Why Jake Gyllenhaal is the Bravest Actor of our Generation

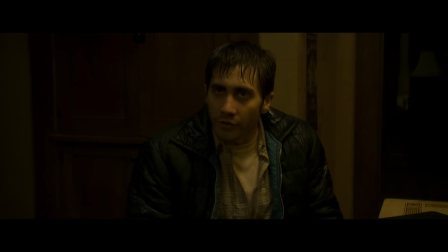It's raining, and I run up to this door, and I'm trying to get information,
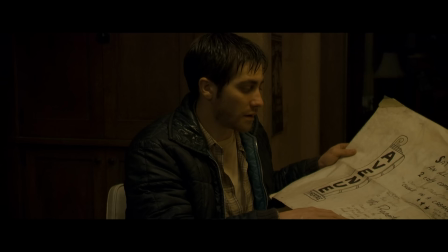and we shot the scene twice, and we shot it probably over, I had 50 takes of it. I remember I never really got that scene. And if I did, or if he did, I never did, which is an interesting thing as an actor.
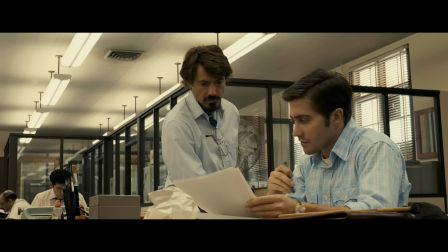One hilarious fact about this movie is that for the close-ups of Jake's knuckles,
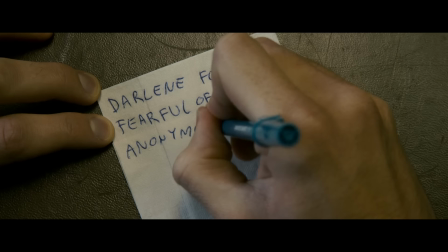David Fincher added some hair with CGI because he thought that Jake's hairless knuckles looked too perfect.
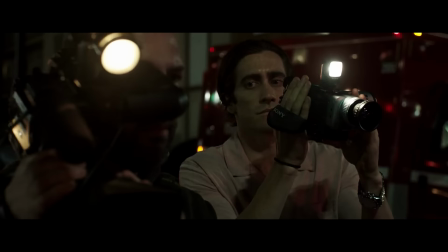The thing that Jake does best is his dedication of carving out the characters and fully embodying them,
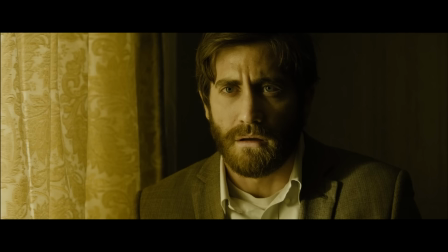a technique called method acting, in which an actor strives for complete emotional identification with a character.
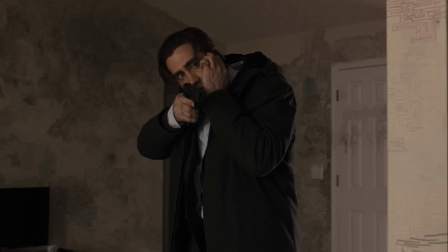And what's next is probably the greatest trilogy of back-to-back peak performance. Prisoners, Enemy, and Nightcrawler.
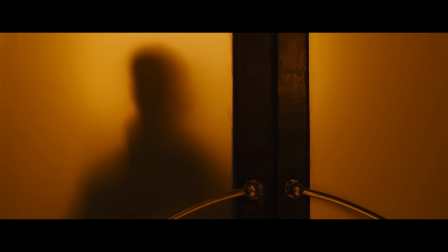Prisoners. Ryan Gosling actually auditioned for the role of Detective Loki, and to be honest, Officer K would have worked just as well.
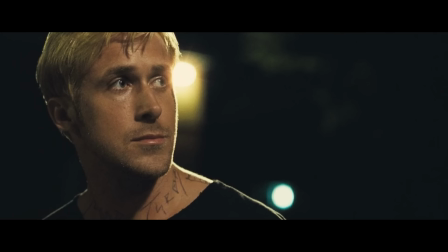Jake and Ryan are two actors that perfectly play characters that are indifferent and emotionally dislocated. They both have this humoristic, goofy, yet stoic personality that makes them literally me.
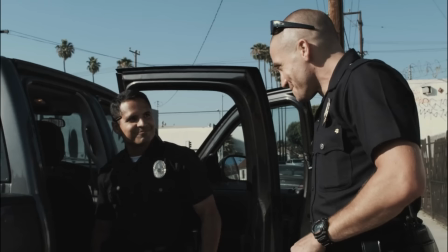But Villeneuve went with Jake in the end because he had experience as a policeman from his previous movies,
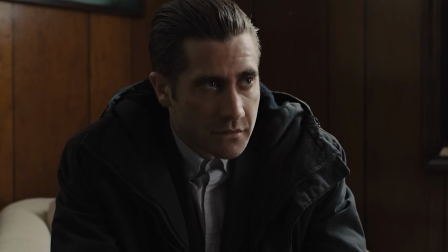and introduced a whole backstory for the character. He came up with facial tics to show the stress of
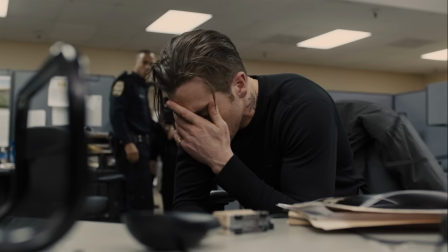the character and little details like tattoos and jewelry to make him seem like a real person.
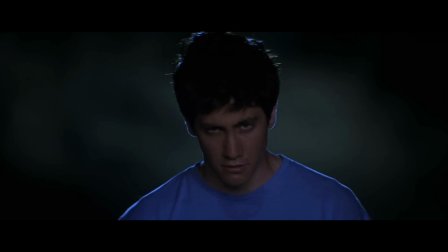Those subtle performances, especially the use of his bright blue eyes, is what sets him apart.
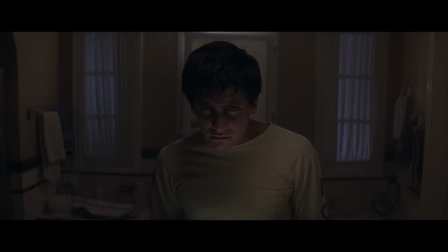In Donnie Darko, he used his sleepy eyes combined with the Kubrick stare to show his madness.
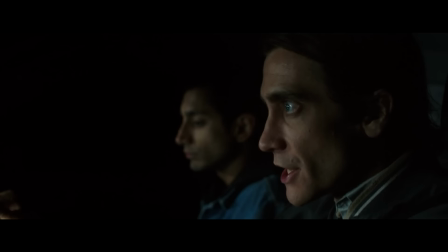He used the eye twitch in Prisoners to indicate stress. He literally never blinked in Nightcrawler, having his eyes wide open like a hungry coyote, and in Nocturnal Animals,
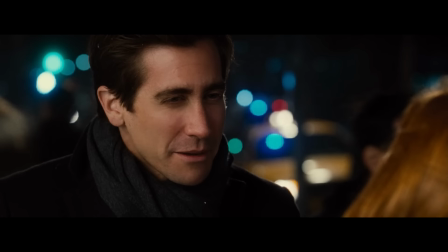the constant devastation in his red, teary eyes are juxtaposed with his happy, bright eyes when life was still good.
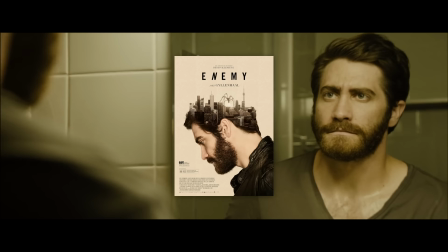The eyes, Chico, they never lied.
Enemy. In Enemy, Jake took method acting so far that he literally became himself, playing his own doppelganger.
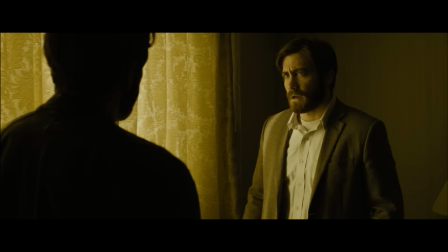Really impressive, as he plays both main characters very distinctly from one another, all while not trying to be his actual self.
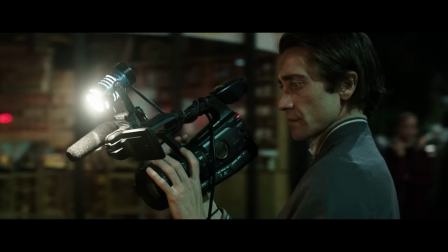Nightcrawler. I've seen this movie like, what, 4 times now, and as a cameraman myself, I think of this movie every time I'm on the job.
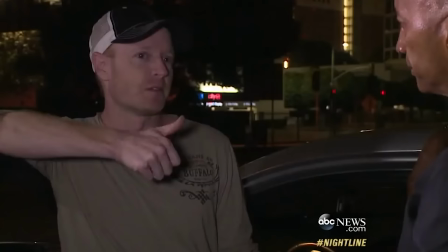Jake's pre-production research included heading out after dark with this man, Howard Rashbloom.
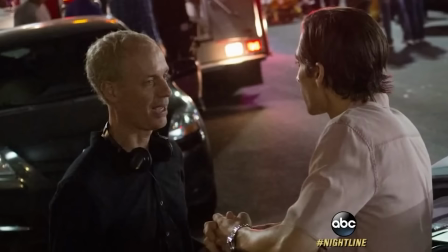I'm an adrenaline junkie. I love the breaking news. He's a real-life Los Angeles nightcrawler, who for 15 years has been roaming these streets and selling his video.
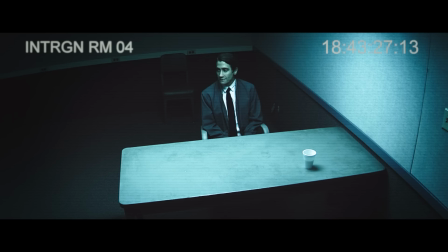He started living a lot at night like a werewolf and put himself on a salad diet to look like a hungry coyote.
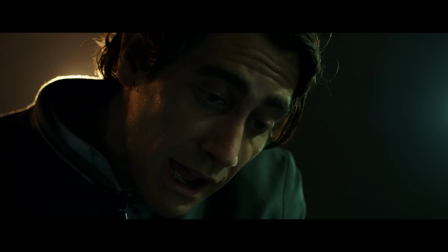Lou Bloom plays these characters like chess, manipulating them for his own good, no matter the costs.
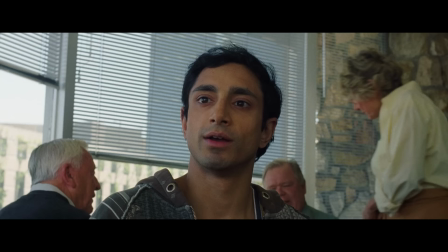The ad didn't say what the job was. It's a fine opportunity for some lucky someone.
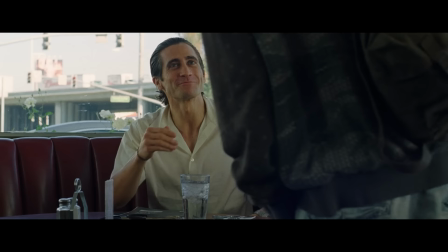Oftentimes, like in his later movie Stronger and Nocturnal Animals, he starts off playing this charming guy,
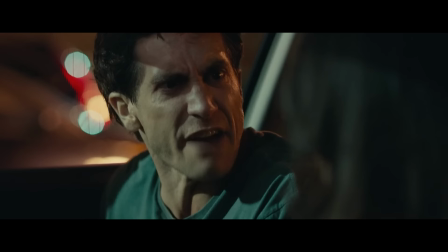but over time we see him get more caught up in himself until he explodes and reveals his true side.
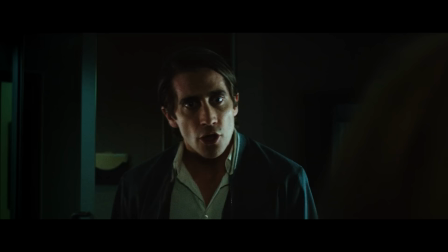The performance was so real that a piece of Lou Bloom might still be left inside of him. I was just deeply devoted to that character and that story. And yeah, the side effects of it, it's like it takes a bit of time to shake it off. But, you know, in the end, it's just acting. You know what that reminded me of?
How long do the characters stay in your head? Do they ever leave?
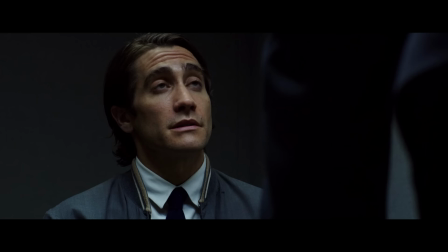I don't know, really.
All jokes aside, if something like this doesn't deserve an Oscar, or at least a nomination, I don't know what does.
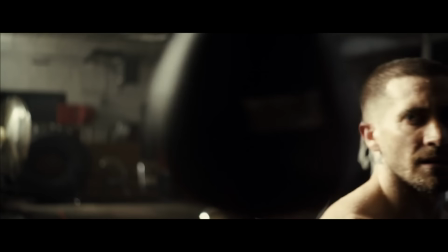But it didn't stop there. To shake off the disappointment of not receiving an Oscar nomination, he went on to play a boxer fighting his way back to the top in Southpaw.
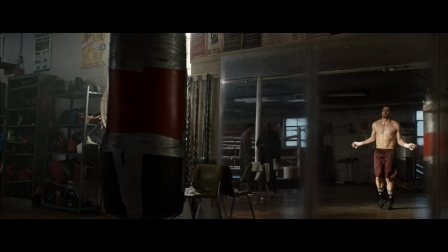The physical transformation from Nightcrawler to this is insane, but more importantly, the preparation shows his discipline and mindset as a great actor.
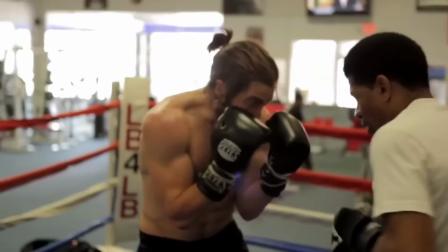Jake and I trained 8 hours a day, you know, for a month and a half, 2 months. Live like boxers, clean diet, clean lifestyle, didn't go out.
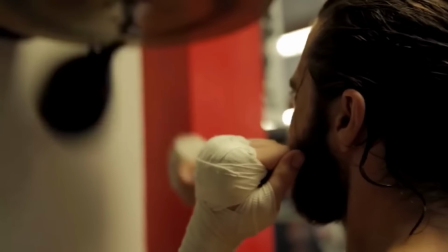I mean, I'd get to the gym, you know, thinking I'd be the first one there, and he'd already run like 7 miles, you know, and learning the choreography and all that. Yeah, it was intense.
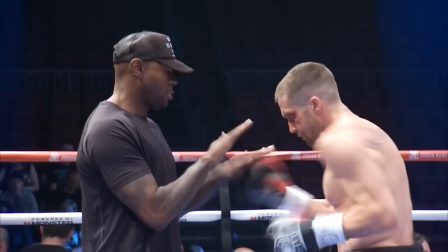I think I look at all those things as a challenge, and you get to learn a new skill, and I thought, if I work really hard, I might not look like a fool, you know? So I just tried to work as hard as I could.